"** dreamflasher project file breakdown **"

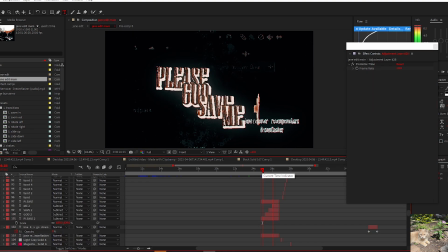Yeah, I have that over the entirety of the text. The background clip here is actually pre-comped.
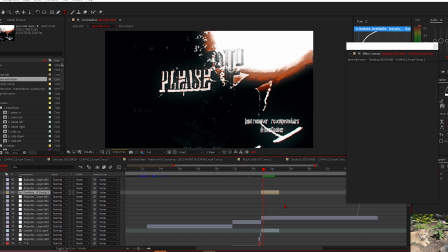I don't know why I sometimes pre-comped it. It's just very situational sometimes. The background video is actually really fucking cool. It's the shot of Jane smoking on Angel's camera. That's like that's really nice. I got this entire section where the text just changes font.
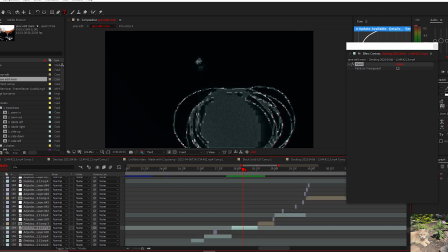That's pretty basic stuff. Now for this section, I did some more drawing. It's very easy to make drawing look good as long as the CC is good.
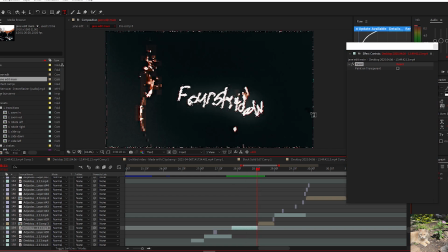And the paint obviously has to fit with the clip. Like the paint is very basic.
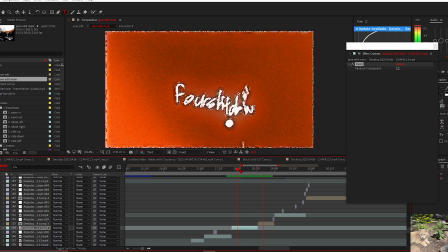I just literally circled over the thing. Did some crosses.
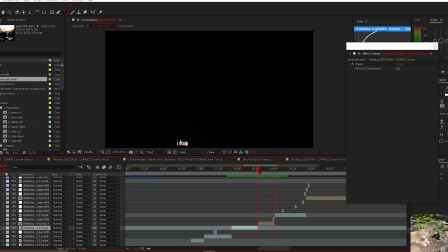And for this little part, I just drew my name like 8 times or something.
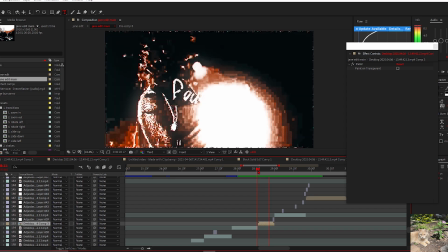Every frame. It makes that wobbly effect that we already did with like the turbulent displace effect.
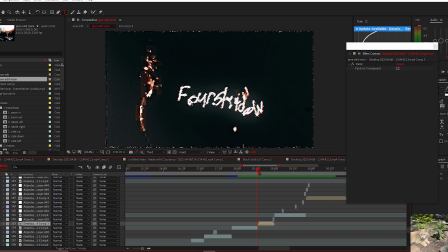But this is actually fun to do. Just to draw your name over and over again. And then you can loop it as well.
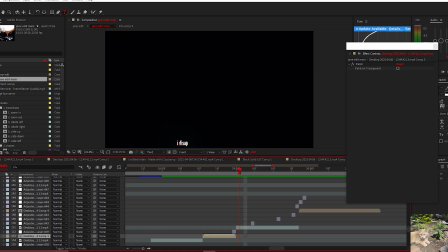I did some more drawing. I don't know why I did these little swigglies, but they kind of work in the end. I then drew over her as well.
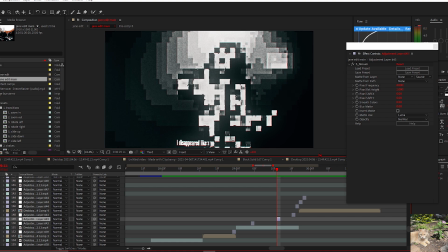And in a lot of these one framers, I just have mosaic. I don't know how to say that.
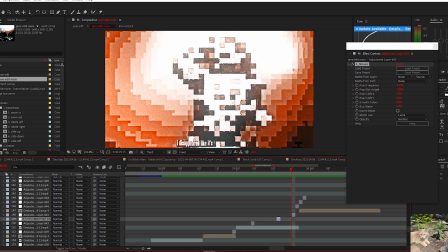Just pixelation. Works with the JPEG damage. A cool little one framer just to make something a little bit more detailed.
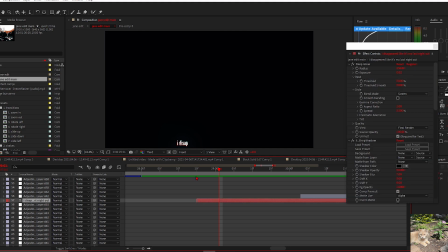For this little text here, I just appeared like it's my last night out.
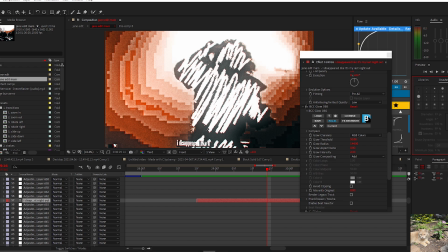It's got this text animation over it. If you go to over here, effects and libraries, animation presets, you scroll down all the way to text, and you got a bunch of stuff like anime in, anime out. I think for this one I did what did I do? Yeah, they did the fade up characters one.
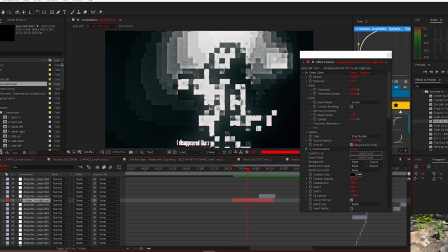That's a really nice one to use like literally anytime. And I have deep glow, drop shadow, which is like I have a drop shadow on it as well.
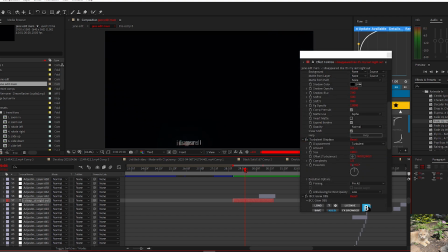I got OBS glow. I got the turbulent displace thing again, but it's obviously smaller size now, so it only moves like slightly.
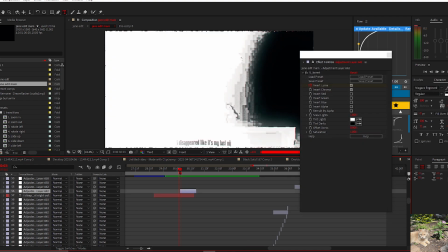And then this little part is just invert, keyframed over and over again.
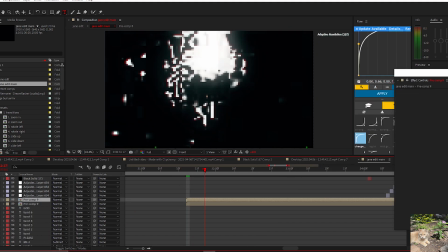For this text, I'm pretty sure it's just normal text, but a little bit different.
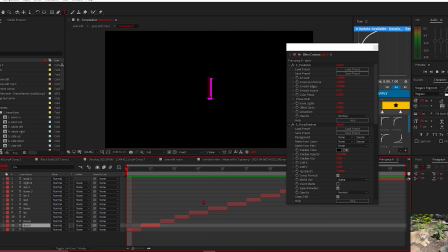I got all this text lined up. I pre-comped it. It's got posterized. Got cartoon on it to make it a little bit different from the other ones. Cartoon just adds like black outlines to it.
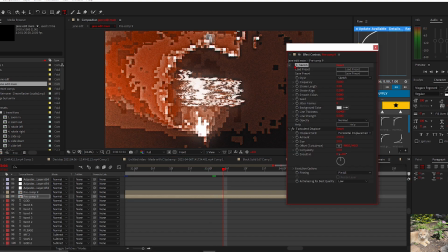And then the little background text is sketch with turbulent displace, but I set it to horizontal displacement. That's also another thing you can do. You can do vertical, horizontal displacement. You can make some really cool glitchy effects with turbulent displacement.
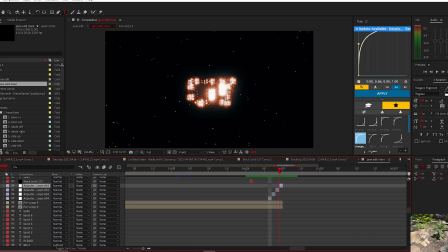It's a very good effect. More mosaic as one framers. This is a one framer that I really like.
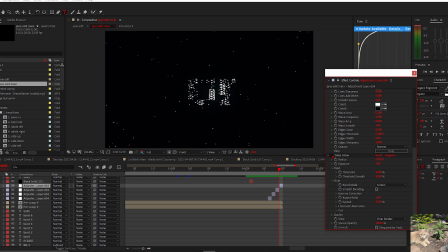I basically did the same thing, pixelation, but then I did etching just to make it a little bit different. And then deep glow, that just makes it look really nice with the color correction. The color correction carries it, because without this, it just looks like a mess. But you know, it's like the perfect glow.
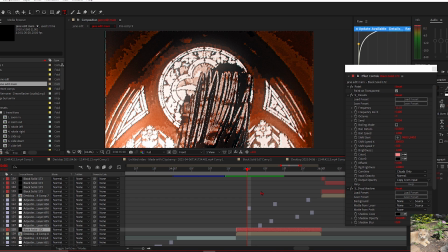For this section, I did more drawing. I did more drawing on Jane in this section.
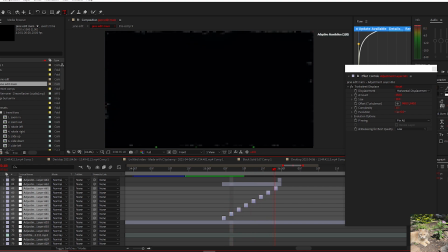In this little part, I have the same adjustment layers, constantly turning on and off again, where it's horizontal displacement, turbulent displace again.
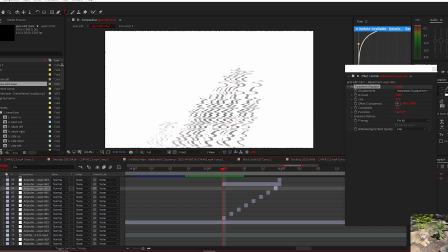And that's just to go with like the really buzzy bass in the background. It goes really high up in this one section.
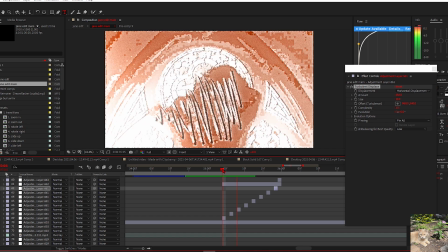It works really well.
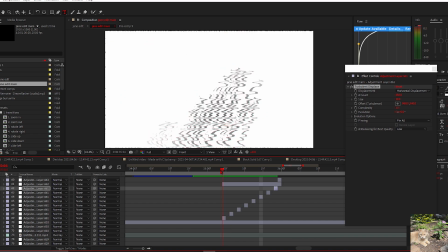I had to visualize that a little bit because it's the very noticeable bass in this section.
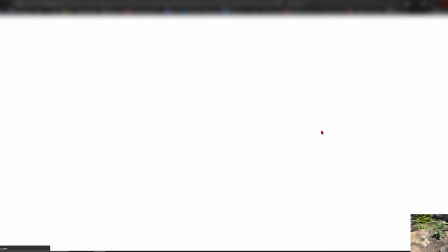Look in the comments. Fine, I'll look in the comments.
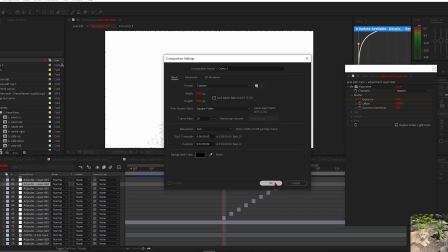Okay, I low-key buy it though. I'm going to show you real quick how to draw over something.
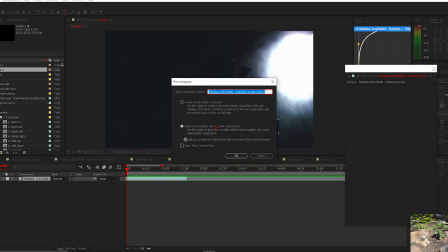Basically, firstly, what you want to do, you want to 100% pre-comp it. It's really convoluted to explain why you should pre-comp it, but just trust me, you gotta.
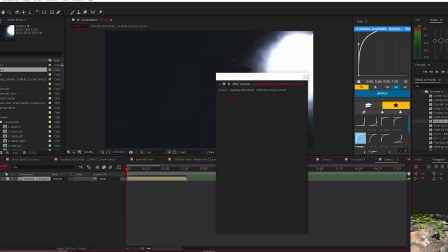Basically, when we paint over this, we're going to copy the paint file and copy it onto a solid later. And if we don't pre-comp it, the drawing that you did is going to be in like some random ass place in the raw file.
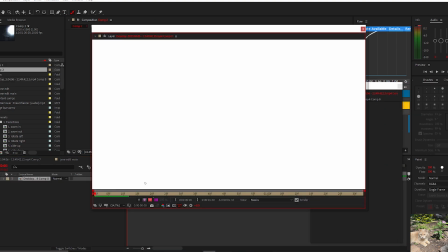That's basically the best way I can explain it, but yeah. You want to select this paint thing up here, up in the toolbar, and get your Wacom tablet out.
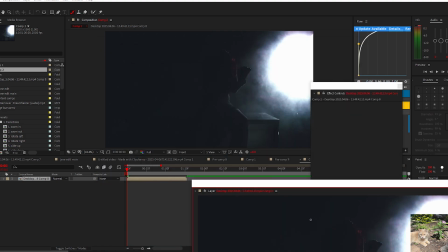If you don't have a Wacom tablet, I'm sorry to hear. I'm gonna unplug this shit.